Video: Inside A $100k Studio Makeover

This whole week, because the studio's been getting created, this whole week I've had dreams of videos. I wake up every morning being like, that would make it for an amazing YouTube video, or that would make for an amazing video ad. Mm-hmm. So I'm just excited to start creating them. All right, so a lot has happened. We've been busy at work on the studio, and so I wanted to share with you guys some updates on the build.
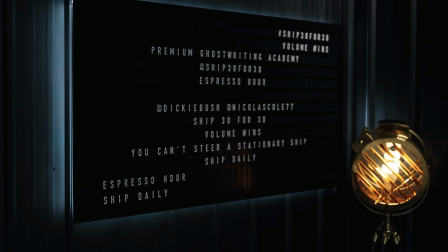This isn't just gear. This is the decor.
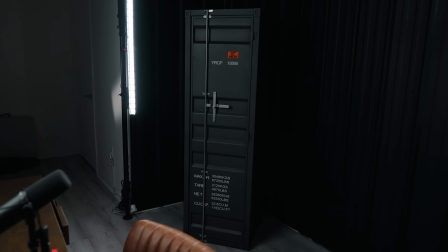This is making sure that everything is set up the way it should be in terms of the placement and the floor plan, the acoustics of everything we're actually still working on.
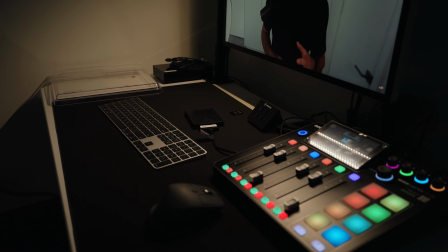But then you got lighting, you got the camera stuff, you got the entire workstation over there to figure out the workflow of how this stuff operates.
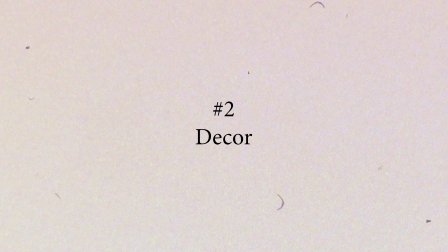So to dive into these one by one, I want to share with you guys the decor, the design side.
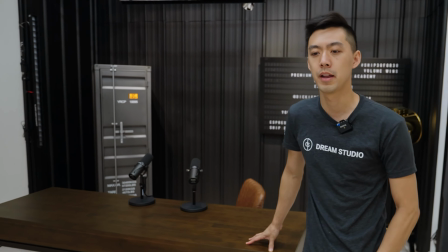So whenever we think about a studio, I want you guys to think about it as not just copy pasting someone else's space into your space.
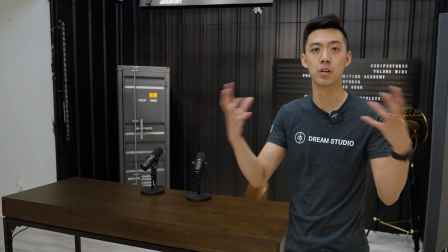You're really doing some complex set design to build a world. I want you guys to think of yourselves as world builders.
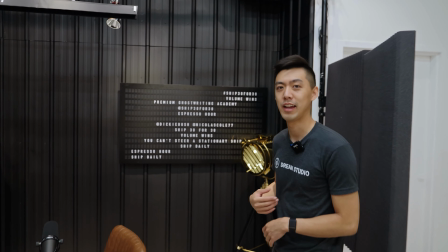So one of my personal favorite things that our design team pulled off is we actually got this.
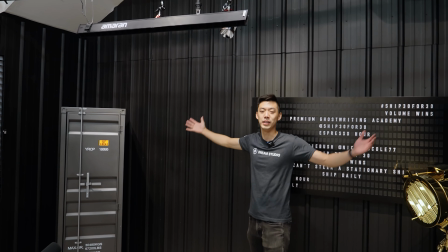This is actually a roofing panel. And so we wanted to essentially bring in the whole shipping container vibe, but we couldn't just purchase a giant shipping container.
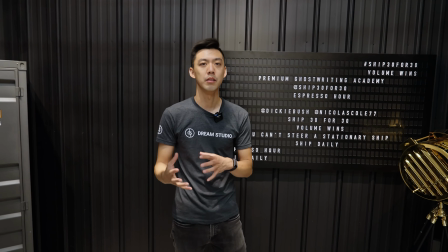And so our team did so much work coordinating with local builders and trying to put together this creative vision.
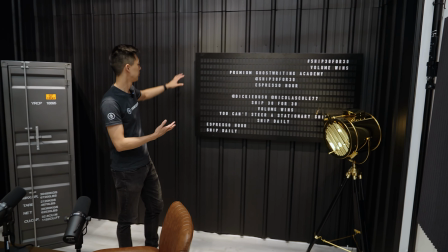And so this is essentially black painted roofing.
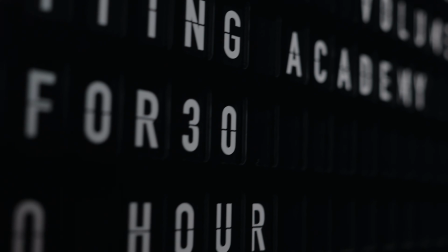Over here, we've got a custom panel flipboard sign thing that again adds to that whole kind of shipping vibe.
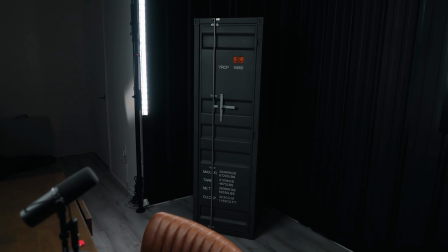And then over here, this is super cool. I don't actually know what this exactly is, but it's just this super cool, I don't even know what to call it, like a little safe thing.
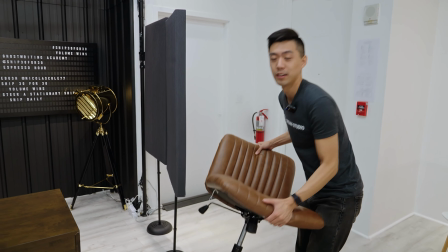But we felt that it really added to the vibe of the studio. Another part of the decor of the setup is thinking about how you're gonna feel in the setup.
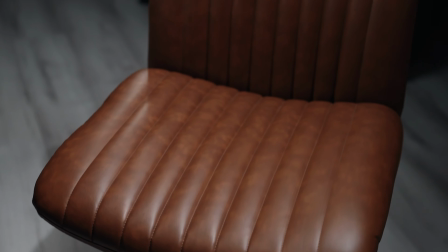A lot of people don't notice this, but it's so important to have a setup that you can genuinely feel comfortable in.
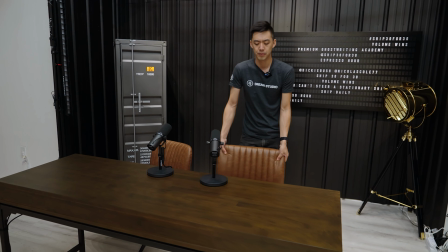In the past, when I've built setups, it looked good on camera, but I didn't actually feel comfortable there.
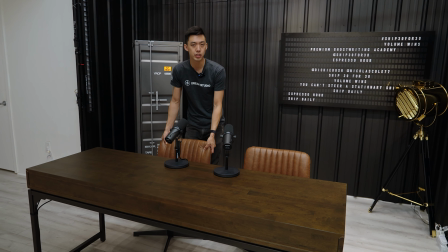So for instance, what do I mean by that? Like these chairs, you just kind of sink into them and they're so comfy.
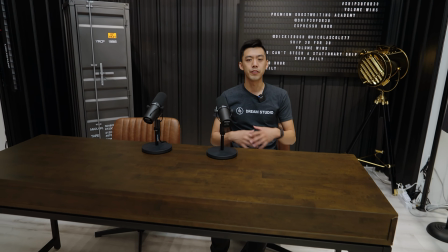And when you sit here, you don't feel nervous. It kind of grounds you.
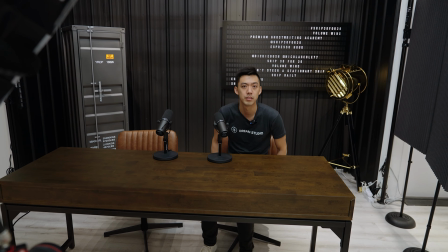And so when you're able to show up on camera in this way, in this physiologically grounded state, you're able to be a lot more present and less self-conscious.
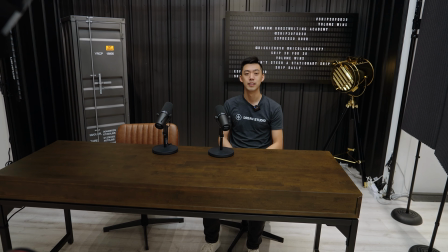I personally have a problem talking too fast. And so I especially need these kind of things.
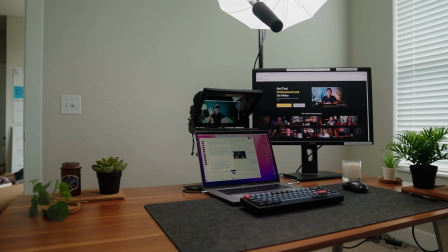Like on my desk at home, I have this felt thing on my desk.
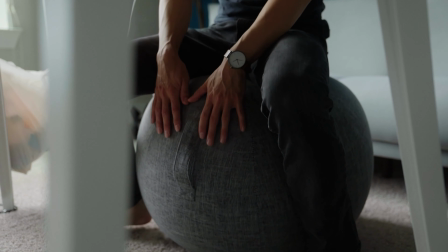A lot of this stuff, just sensory-wise and like physiologically, it puts you in a better state to serve people through the camera.
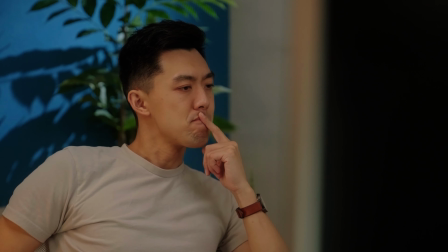And so think about what you need. Is there a certain posture that you feel like you can engage best in?
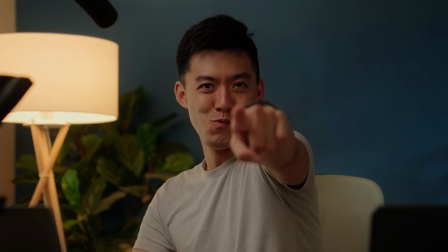Some of our clients like to stand up. Some people like to sit down. And also just like pick a good desk.
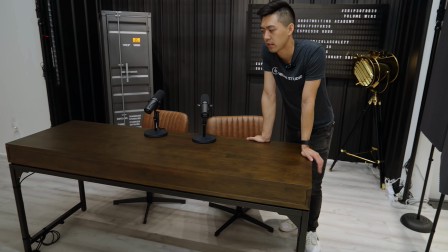Right, your desk isn't just a desk for you to put stuff on. It kind of sets the stage for how the person is interacting with you.
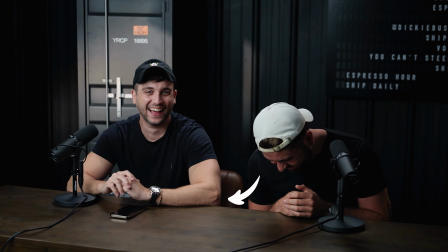Right? Do you need a place where you're gonna put your elbows? Are you gonna have a place where you need microphones to be placed?
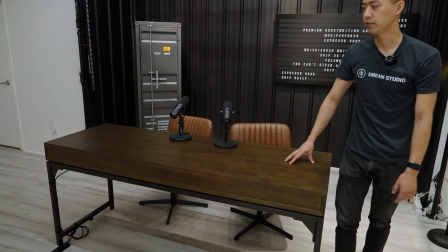And this right here also gives you a surface to place other things in the future.
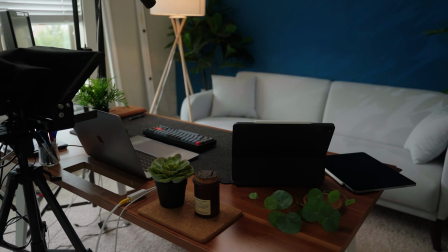If you have a little bobblehead of yourself, if you have different little trinkets and stuff that you wanna show more personality in, this is a great place for you to put foreground items.
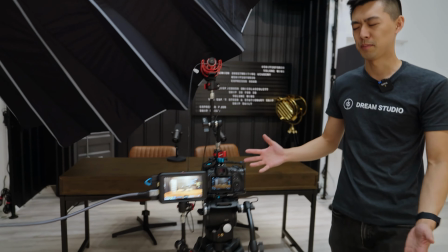Moving over here, I want to show you the camera setup. This is really done in a way to optimize for their workflow.
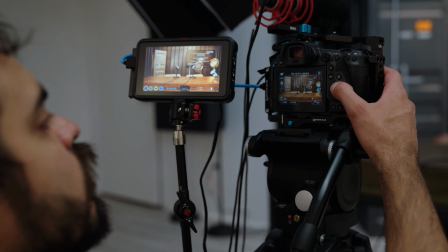We wanted to get the best quality optics here, so we got a really good lens. Want to make sure that it worked with the size of their space.
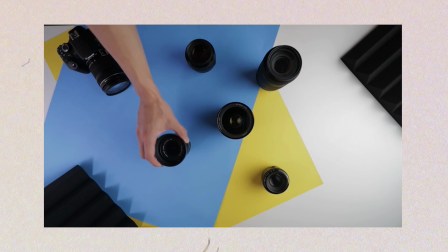And this is the Canon R5. And a word on the lenses. A big thing a lot of people, again, don't realize is different lenses are used for different purposes.
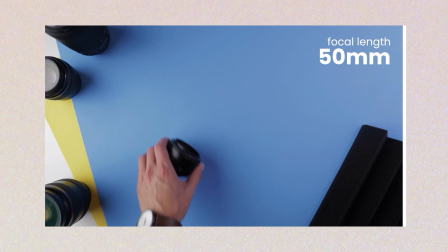You can't just take any random lens, like a bird watching lens, and shove it into a tiny closet and expect to see what you need to see.
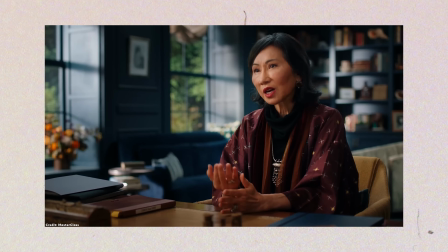Lenses are different because they have different specs. So when you look at a movie versus looking at a webcam footage, you can kind of tell the difference.
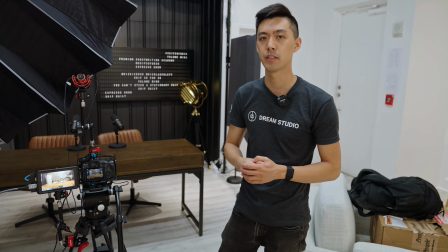And this is one of those big, big, big subtle differences that'll change the entire way that people perceive you.
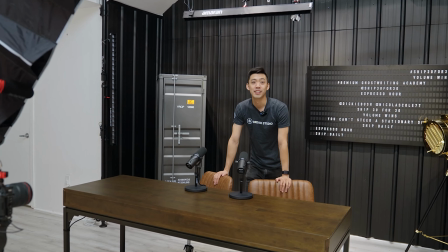All right, and now perhaps the coolest part of the studio is the lighting. So Alexa, studio on.
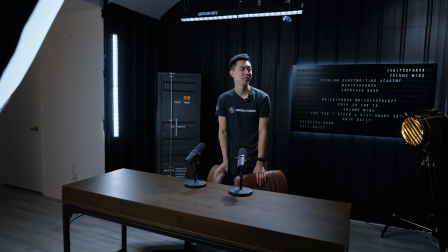So it's so cool that it's voice activated. You can just walk in here and turn the studio on.
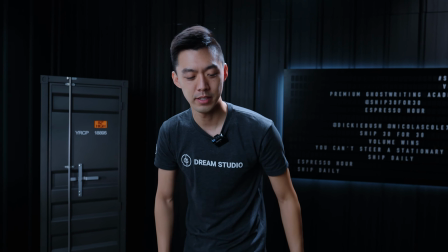And the lighting does so, so much for your look. All right, so if I sit down here, you can see that there's light hitting me from so many different angles.
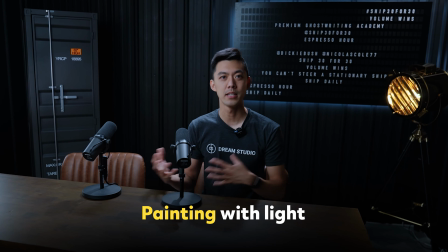And what we call it is painting with light, right?